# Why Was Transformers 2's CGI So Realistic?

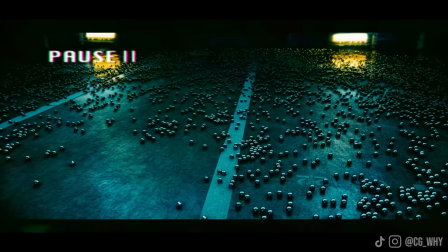And so this meant that if they started with these balls already in his shape and then
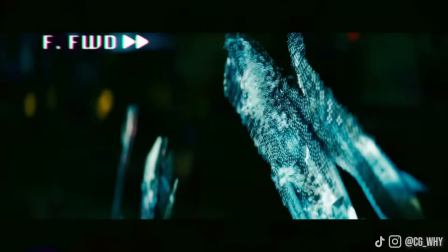just ran the entire simulation backwards so that he was actually getting deconstructed,
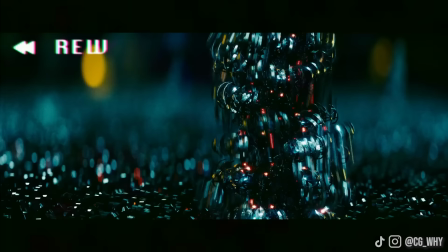this meant that when they then reversed that footage, they'd get the exact result they wanted,
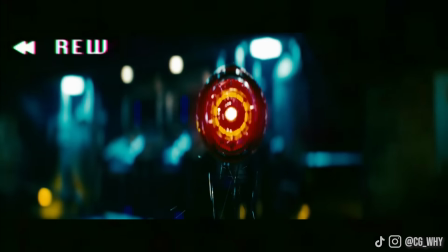as now all of the reversed balls would look like they were flowing upwards to perfectly form Reedman's specific structure,
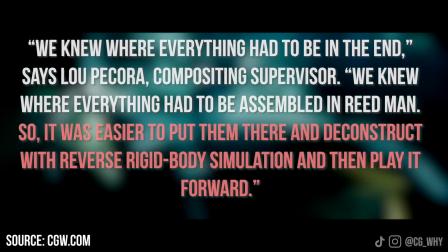which is just such a simple but genius way of bringing such a complex character to life.
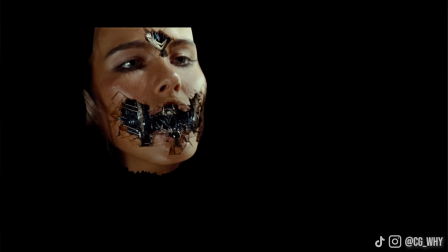But what I really like about this effect is that it perfectly sets the stage for just how brilliant this film's visuals were,
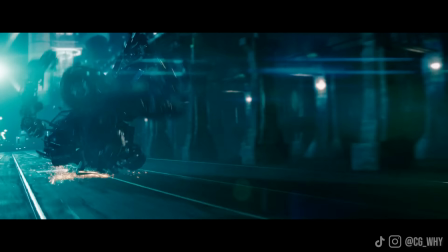and just how many little challenges they were going to have to overcome to make each moment possible.
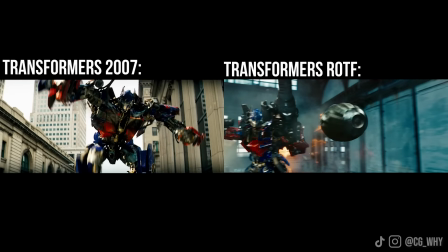Which nicely brings me on to another massive flex that this film had over its predecessor that was also completely underrated,
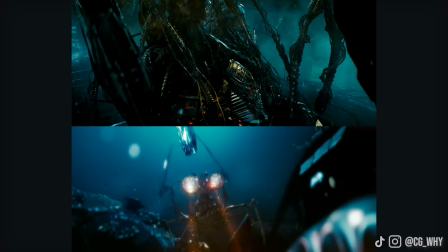and that was these fully CGI scenes here.
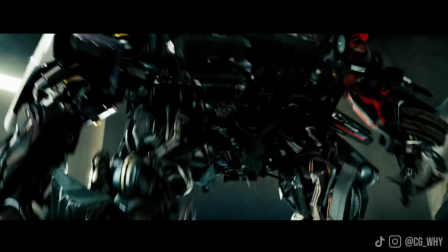Because if the previous film just about managed to get the robots realistically integrated into live action,
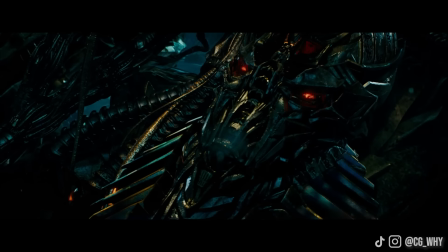then this film took it a massive step further and decided to have its robots be realistically integrated into fully CGI environments.
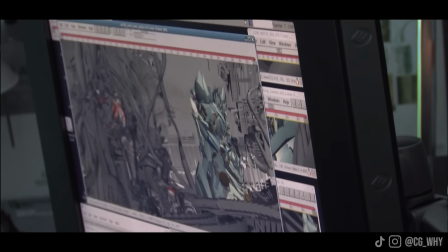Because in doing this,
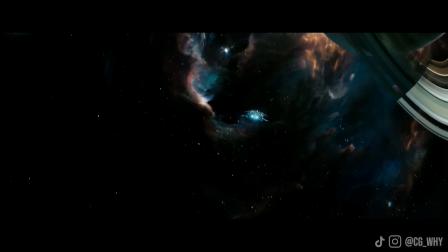Bay was able to take the world building of this franchise beyond the limits of Earth and begin to make it more about these incredible robots that came from outer space. But to be honest, I'm not about to start praising the story of this film too much, because that would just be impossible.
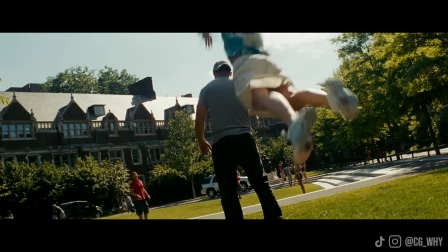And so let's just focus on the visual effects for for now.
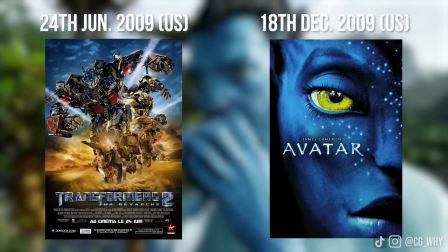Because, yeah, with Avatar coming out around the same time as this film, and basically being completely CGI,
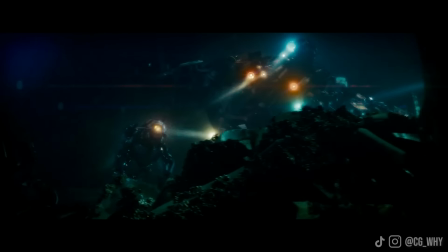maybe Transformers' fully CGI scenes aren't the most unique achievement,
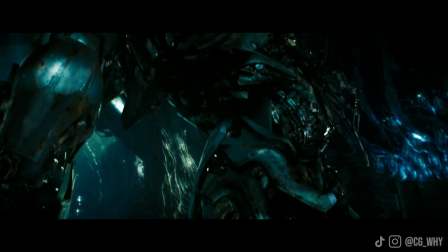but what I did find very impressive was the way that they managed to perfectly translate Michael Bay's style into these fully digital environments.
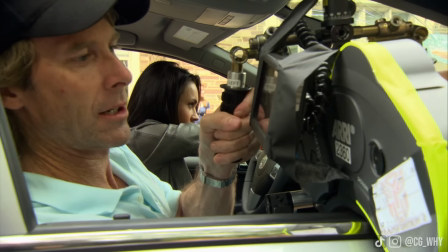As with Michael Bay coming from both an advertising background and also having this very hands-on approach where he likes to take control of the camera and such,
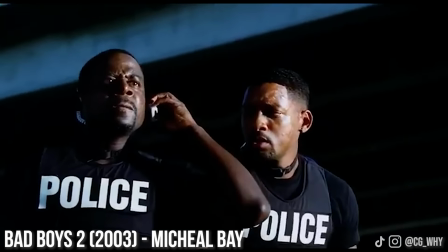it means that he has this very distinctive style as to how he frames the camera and as to the types of energy he likes to show
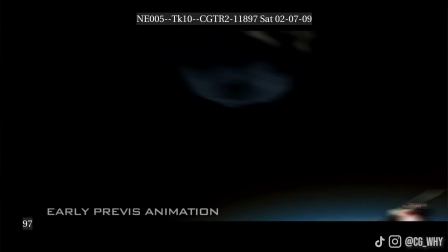on screen. Meaning that when it came to creating these specific camera movements digitally, this suddenly became a really difficult thing to do. Because as anyone who's ever tried to animate a CGI camera will tell you, it's just literally one of the hardest things to get looking right.
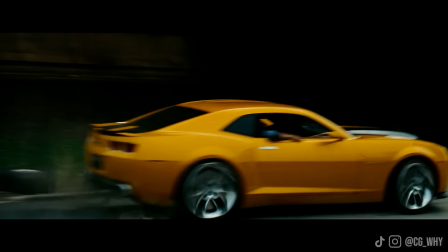As just translating the little things like the slight imperfections of the camera shaking as it moves around is just so challenging to mimic digitally.
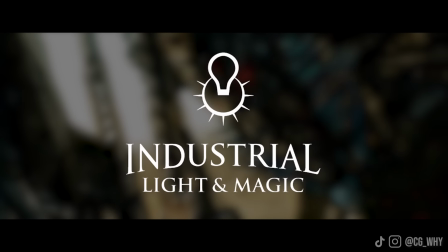And so this was why the team at Industrial Light and Magic were actually very lucky
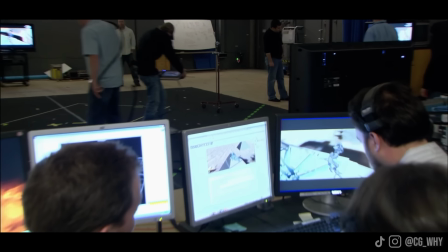that they could lean on this relatively new piece of technology that they'd recently been working on,
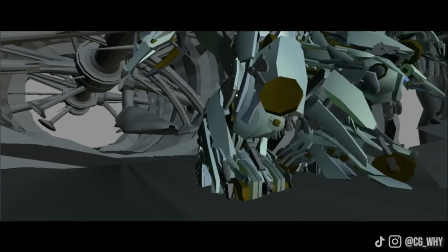where they could give Michael Bay a low resolution version of the scene in addition to kind of a motion captured camera
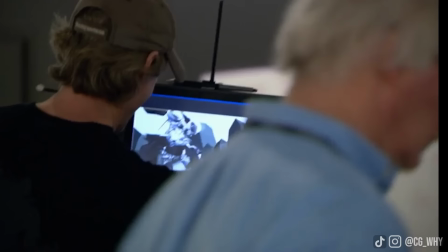that would basically allow him to film within this fake CGI environment,
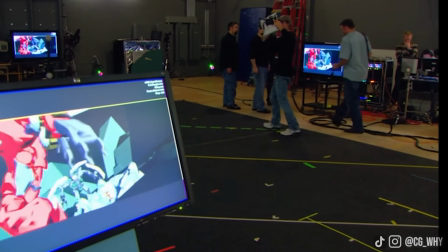meaning that Michael Bay could essentially walk around this virtual set in the real world and therefore frame and film everything just like he would in the real world,
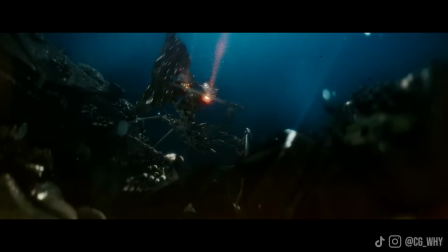and therefore ensured that all of these digital scenes felt just like any other in the movie.
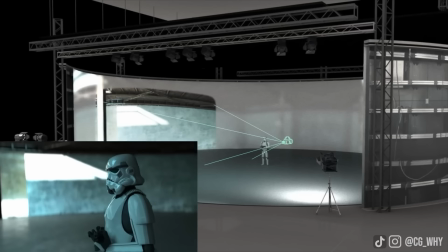And so what this basically was a very early version of that volume technology that they used on The
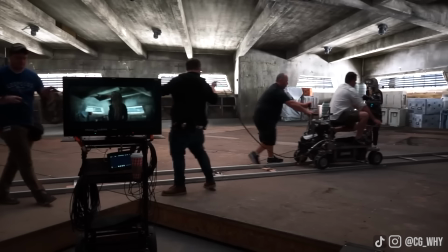Mandalorian with its massive CGI backgrounds that you can literally walk around, which is cool and everything, but what I really like about this is that it shows just how much of a team effort things like this are.
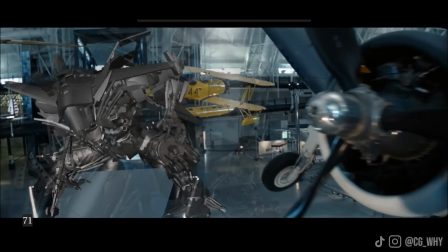Because sure, the visual effects team can make some incredibly wonderful CGI,
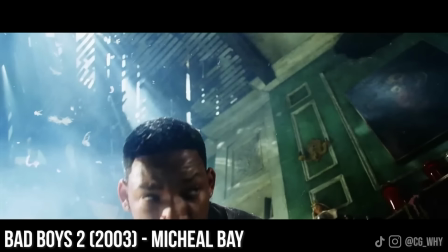and Michael Bay is clearly a very talented director who knows how to place a camera well,
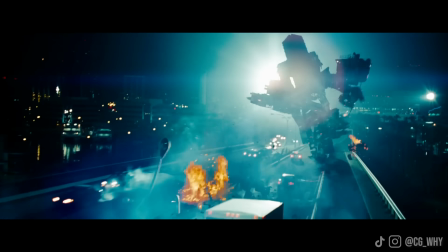but without each other, this film is suddenly something much less special.
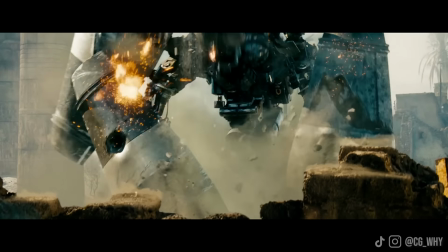And so by working together, the two of them can create this genuinely fantastic visual result that you only really can see in this franchise.
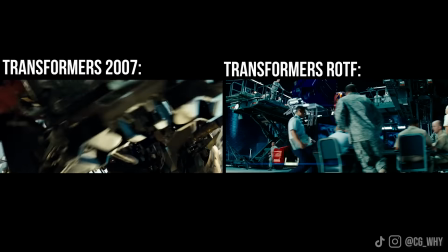Which does actually bring us to our third flex on the previous film,
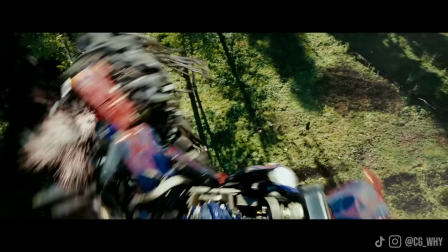which was basically every single thing that happens during the forest fight sequence. And more importantly, the fact that Michael Bay wanted this to be an award-winning type of scene.
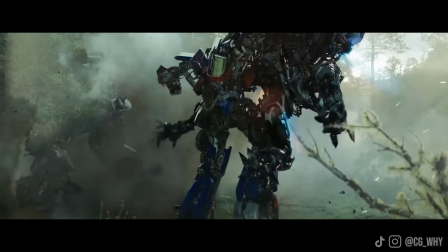As beyond having these fantastically integrated interactions between the fake CGI robots and the real-world forest,
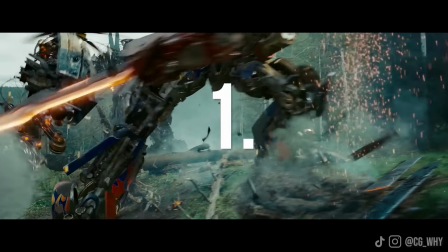which we'll get to in just a minute, this scene also represents one of the two massive IMAX sequences in this film.